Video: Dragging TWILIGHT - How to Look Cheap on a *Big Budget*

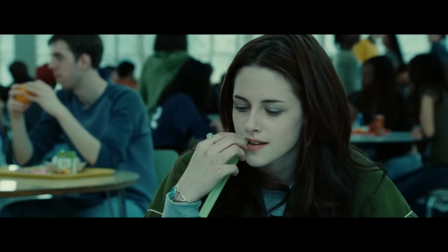15:22 You know you can always go for eating disorders speedo padding on the swim team actually that's a good one oh is it angela you think writing
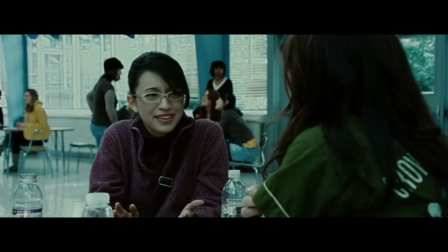15:30 an article about the genitals of your classmates is a good idea for the school newspaper don't listen to bella okay her lunch is sucking the moisture out
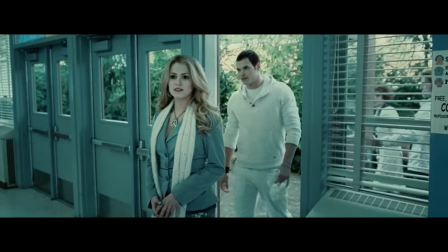15:38 of a celery stick we're nine minutes in i feel like i've been at this four days but that's okay because the cullen family is just about to get introduced and we can maybe kick off this four-part series anna kendrick's character whose name i can't remember yet jessica she's telling uh bella who
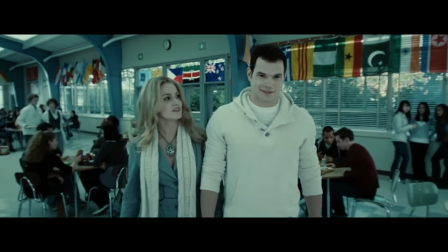15:55 all the cullen members are they're like a thing i'm not even sure that's legal jess they're not actually related yeah but they live together
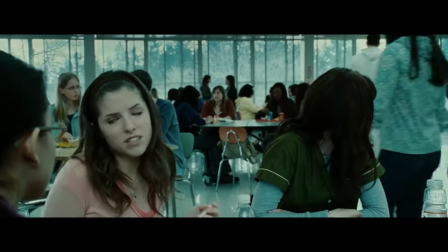16:03 it's weird jess it is not weird that your fellow high schoolers are living in a group home but it is weird that your fellow high schoolers are 26 years old and put on white body paint to go to the cafeteria it is um a little confusing that they're like all pretend to be a family but are openly dating i'm not sure a book for young adults needs that type of complicated
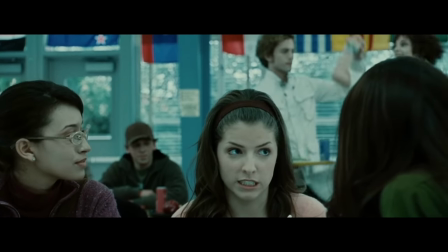16:25 storyline like don't don't do that alice she's really weird um she's with jasper the fond one who looks like he's
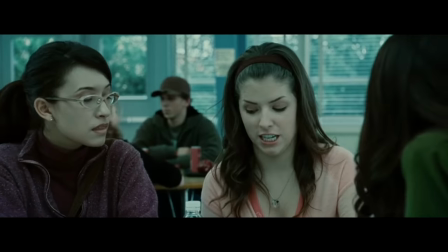16:32 in pain dr collins like this foster dad slash matchmaker maybe he'll dot me Oh really,
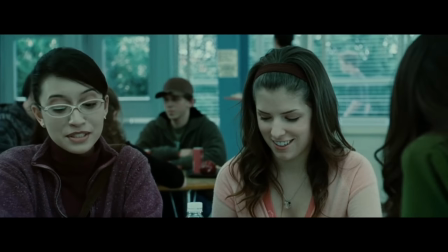16:39 Angela?
You want your parents to neglect you so you can your pale foster brother? Go off, I guess, but you're bringing a real weird energy to the lunch table today, gotta say. I love how, right as Jessica is saying that Alice is weird, you see her in the background ballroom dance walking her way to the milk cooler.
Alice? She's really weird.
I'd be like, wow, the kids at this school are clearly not bullying each other enough because that's the most embarrassing thing I've ever seen. The cream of the crop for the Cullen family is Edward Cullen,
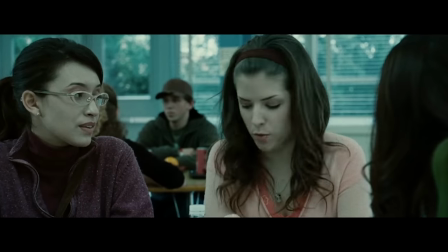17:08 the one that all the girls love because he's the hottest, whitest, tallest, and most single.
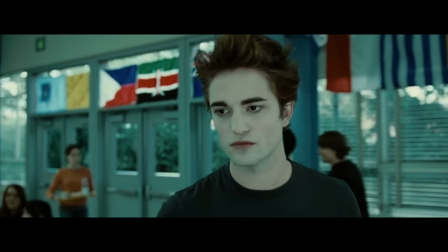17:14 Also emotionally unavailable, which really gets me sweating. Speaking of sweat and odor, Bella feels a little less than fresh when she joins the class, and Edward doesn't help.
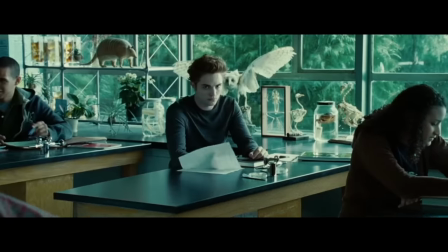Hi. Pass? Thank you.
Everyone, meet your new classmate. First name Bella, last name Pussy Stench.
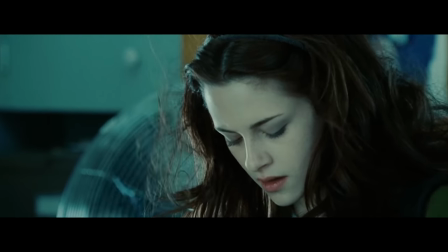17:40 She said, okay, note taken, I'm gonna cancel the auto-replenishment on my beef-scented Kotex.
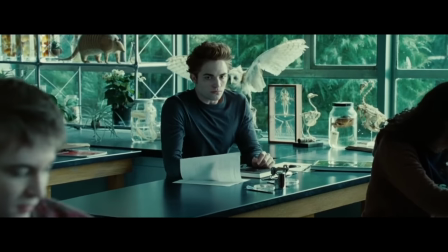17:46 I just wanted all the dogs in my new neighborhood to trust me. It's hilarious to me that Edward basically gags and covers his nose, but the director was like, hmm,
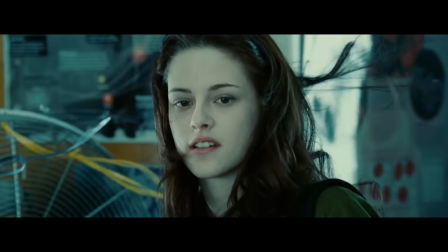17:54 it's just not obvious enough that the fan is what wafted Bella's a** smell into his face.
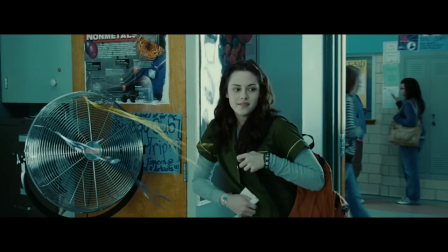17:59 Let's tie some streamers to it, like in a cartoon. That way it reads for the audience.
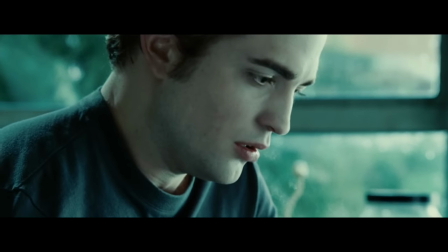18:04 Again, I feel that the makeup artist really overcompensated here,
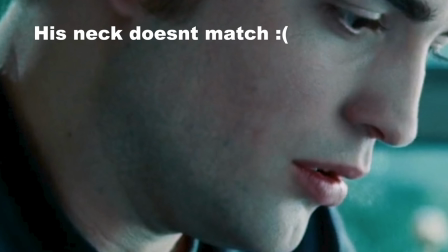18:09 making people look pale because the color correctionist obviously did some work washing out the skin tones as well and now edward just looks green oh yeah and the movie does a lot of those weird quick sudden
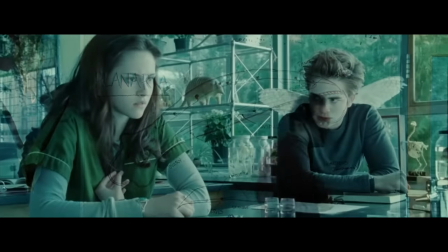18:27 dissolves to random visuals in the middle of some scenes it feels like when google all of a sudden sends me a video slideshow it made of pictures i took in a 2014 drug binge here's a spotlight from some special memories of that horrible time it doesn't take long before edward storms out of the class bella is really not handling the fact that someone at the school is not obsessed with her the way she is
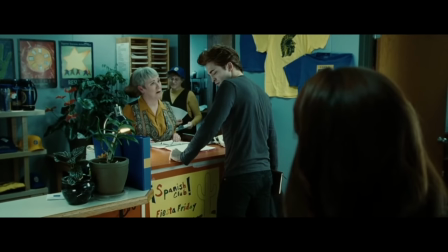18:50 used to every class is full i'm afraid you'll have to stay in biology just have to endure it like